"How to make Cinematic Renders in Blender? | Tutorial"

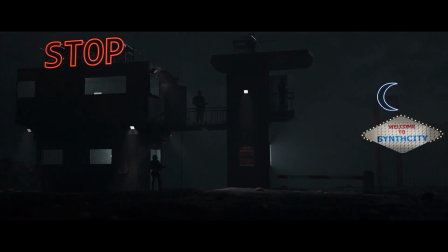In this video, I will show you how to create cinematic shots using only Blender so your renders could look like movies.
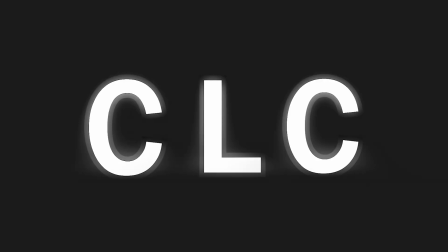And it's really easy because I developed a simple pipeline that anyone that knows a little bit of Blender will be able to follow.
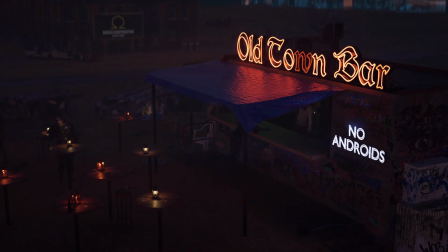So I will not show you how to create this scene step by step, rather I will guide you on what you need to focus on your future projects.
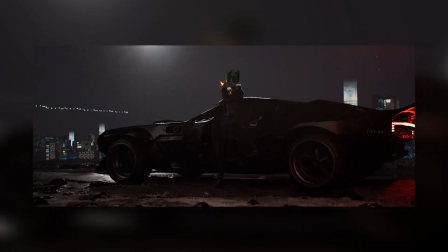Thanks to that, you will not only be able to recreate this project, but also any other shot.
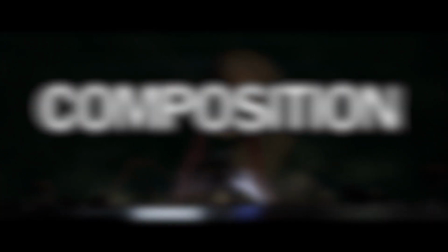And it all starts with composition.
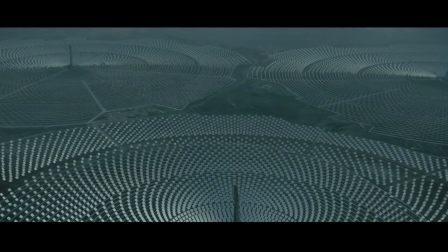To start with anything, we need to look for reference, see how movies are framed, but also remember probably the most important thing is the story.
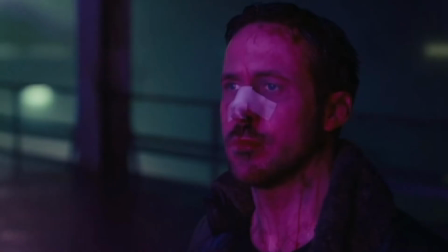Humans love stories, so your shot needs to tell something, otherwise it's just a pointless photo.
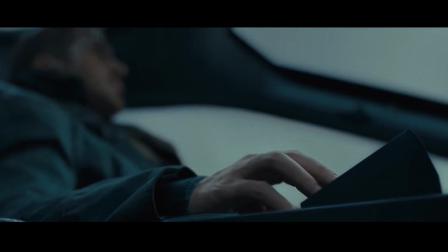So you need to come up with a story for your shot. To give you an example, in this project I'm creating an epilogue to this scene where our hero
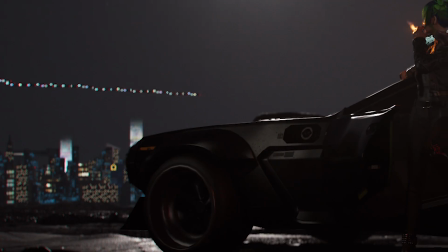managed to escape the gang and she's taking a break to think about her life while smoking a cigarette.
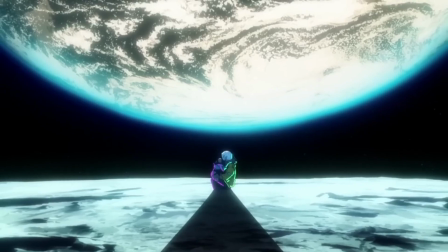And you also need to think of a backstory for your shot. You need to think about what do you want to tell your audience.
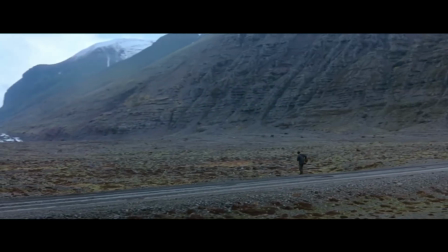So with that, think about your shot, look for reference and open Blender.
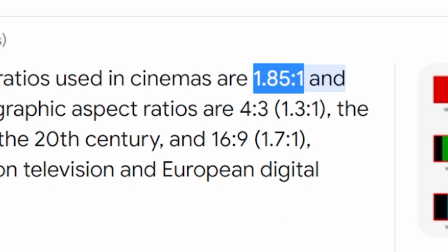Now you might notice that movies are filmed around 1.85 by 1 ratio, so to get that filmic look,
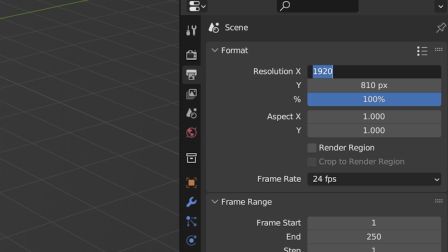change your resolution to 1920 by 810 pixels or 3840 by 1620 if you're animating in 4K.
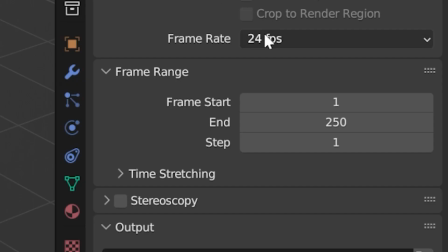Also, if you're making an animation,
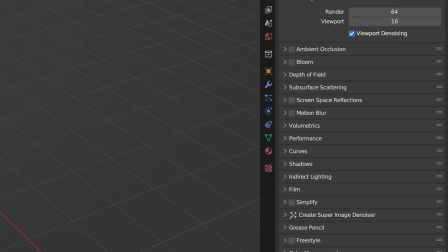make sure to keep the frame rate to 24 frames per second and shutter speed to 0.5 in the motion blur settings.
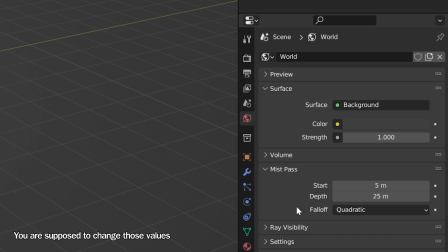Also, add an mist pass and set the correct numbers. Now we can create your shot.
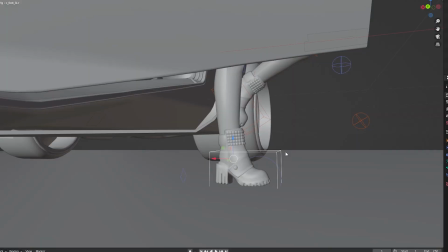When you're done, we can move on to lighting, because even if you make a perfect shot but it's poorly lit, your shot is gonna look like shit.
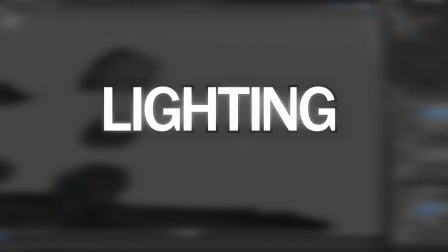So let's move on to step 2, lighting. Most of the movies are using 3-point lighting method, and I think most of you know that.
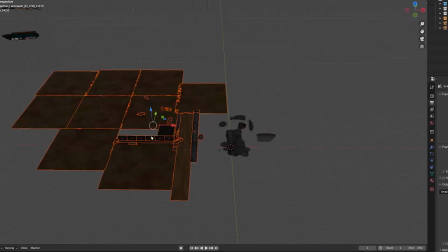What I want to emphasize is how believable the lights need to be. Let me explain.
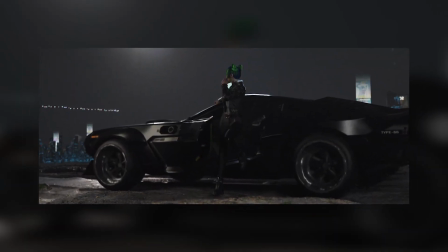Look at this. I was wondering why this looks fake. I used the 3-point lighting method, but it still looks wrong.
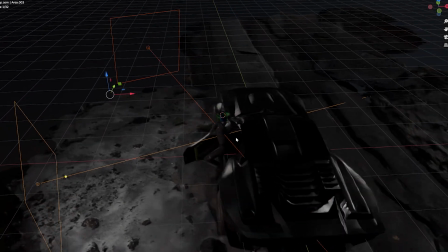But why? Well, the answer is that the lights have no justification. These two lights don't have the actual reason to be there.
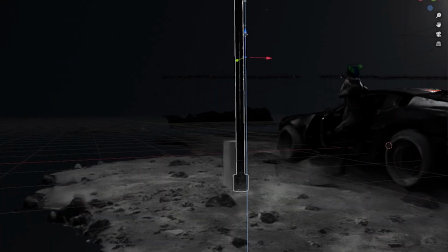So the easiest way to fix that is by adding a source.
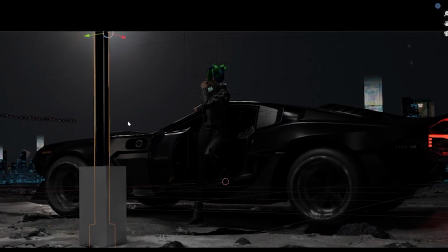But when I added a lamp, it ruined my composition, and maybe you also don't want a giant lamp in your scene, so we'll have to get creative.
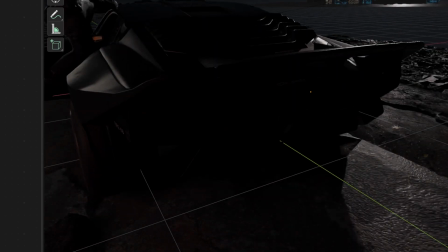So let's see what we can work with here. We have these lights on the back of the car, so we can zoom out a bit and turn them on.
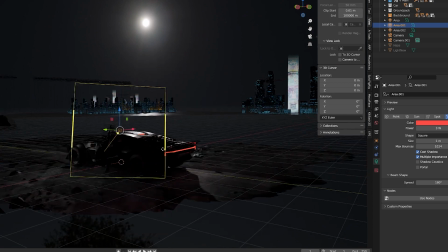Thanks to that, we have a justification to change the fill light to red, giving us more interesting silhouette of the character.
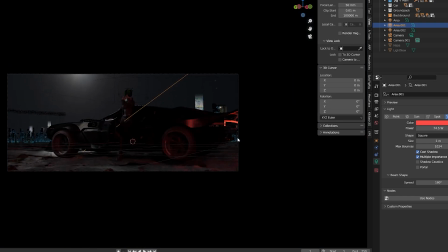Also, we can lower the power of the main light as well as the rim light, even though this one is justified.
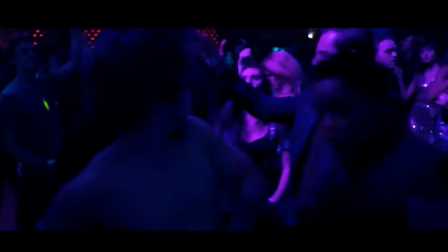Now listen, because this is important. Lights help us indicate where the audience should be looking.
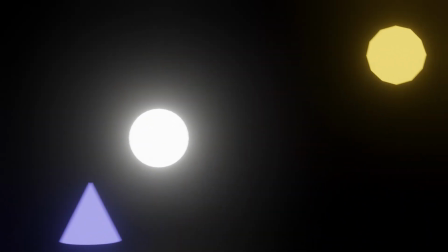Naturally, when something is brighter, we are looking at it. So we need to guide our audience on where they should focus.
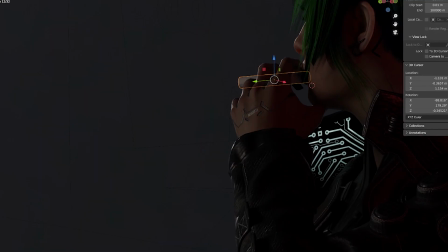In this case, I used a cigarette to show the audience where the most important part of the scene is.
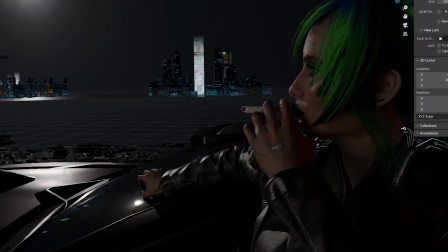So you should treat lightning as a way to focus the audience on a specific part of the frame.
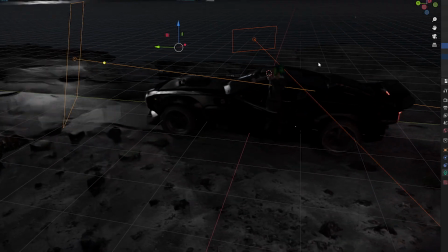Because when you think about it, the main light and the rim light don't make much sense, but that's how the scene looks without them.
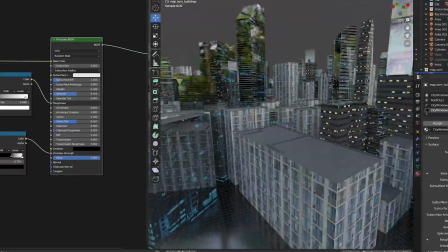So as an artist, you need to make decisions on what's more important to you, realism or artistic direction.
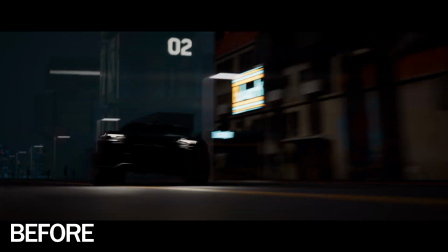Also, a quick tip, volume scatter helps your colors pop much more.
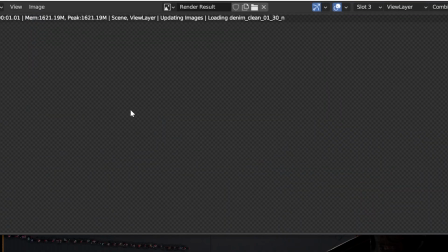With that out of the way, we can render our shot and move on to the last thing that can make or break our work,
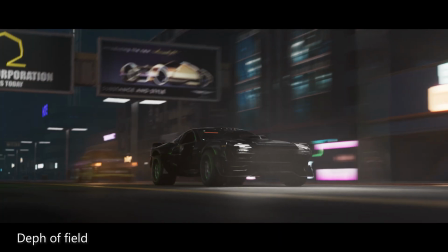which is compositing. So I do my compositing in Nuke, but I said that we'll be using Blender for this tutorial,
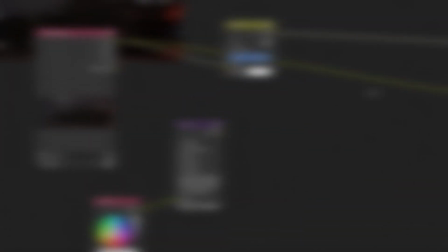so I will try to recreate most of the effects that I do in Nuke.
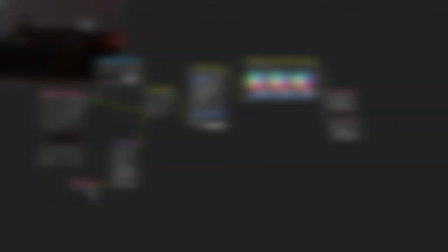But for those who want to start compositing in Nuke, this tutorial is a great place to start. So there are a few things that help a shot feel more cinematic. Grain, lens distortion, colors, and depth of field.
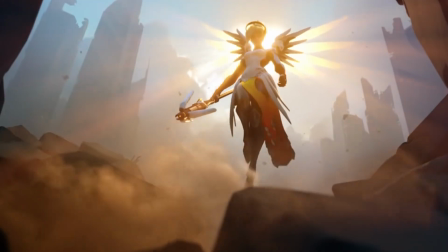Also, this is the part where I will tell you step by step what to do, so let's start with the last one.
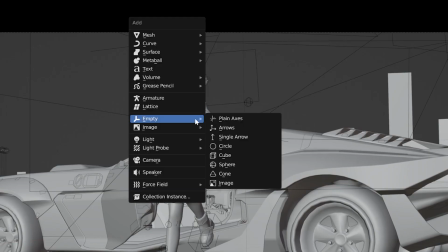Simply add an empty.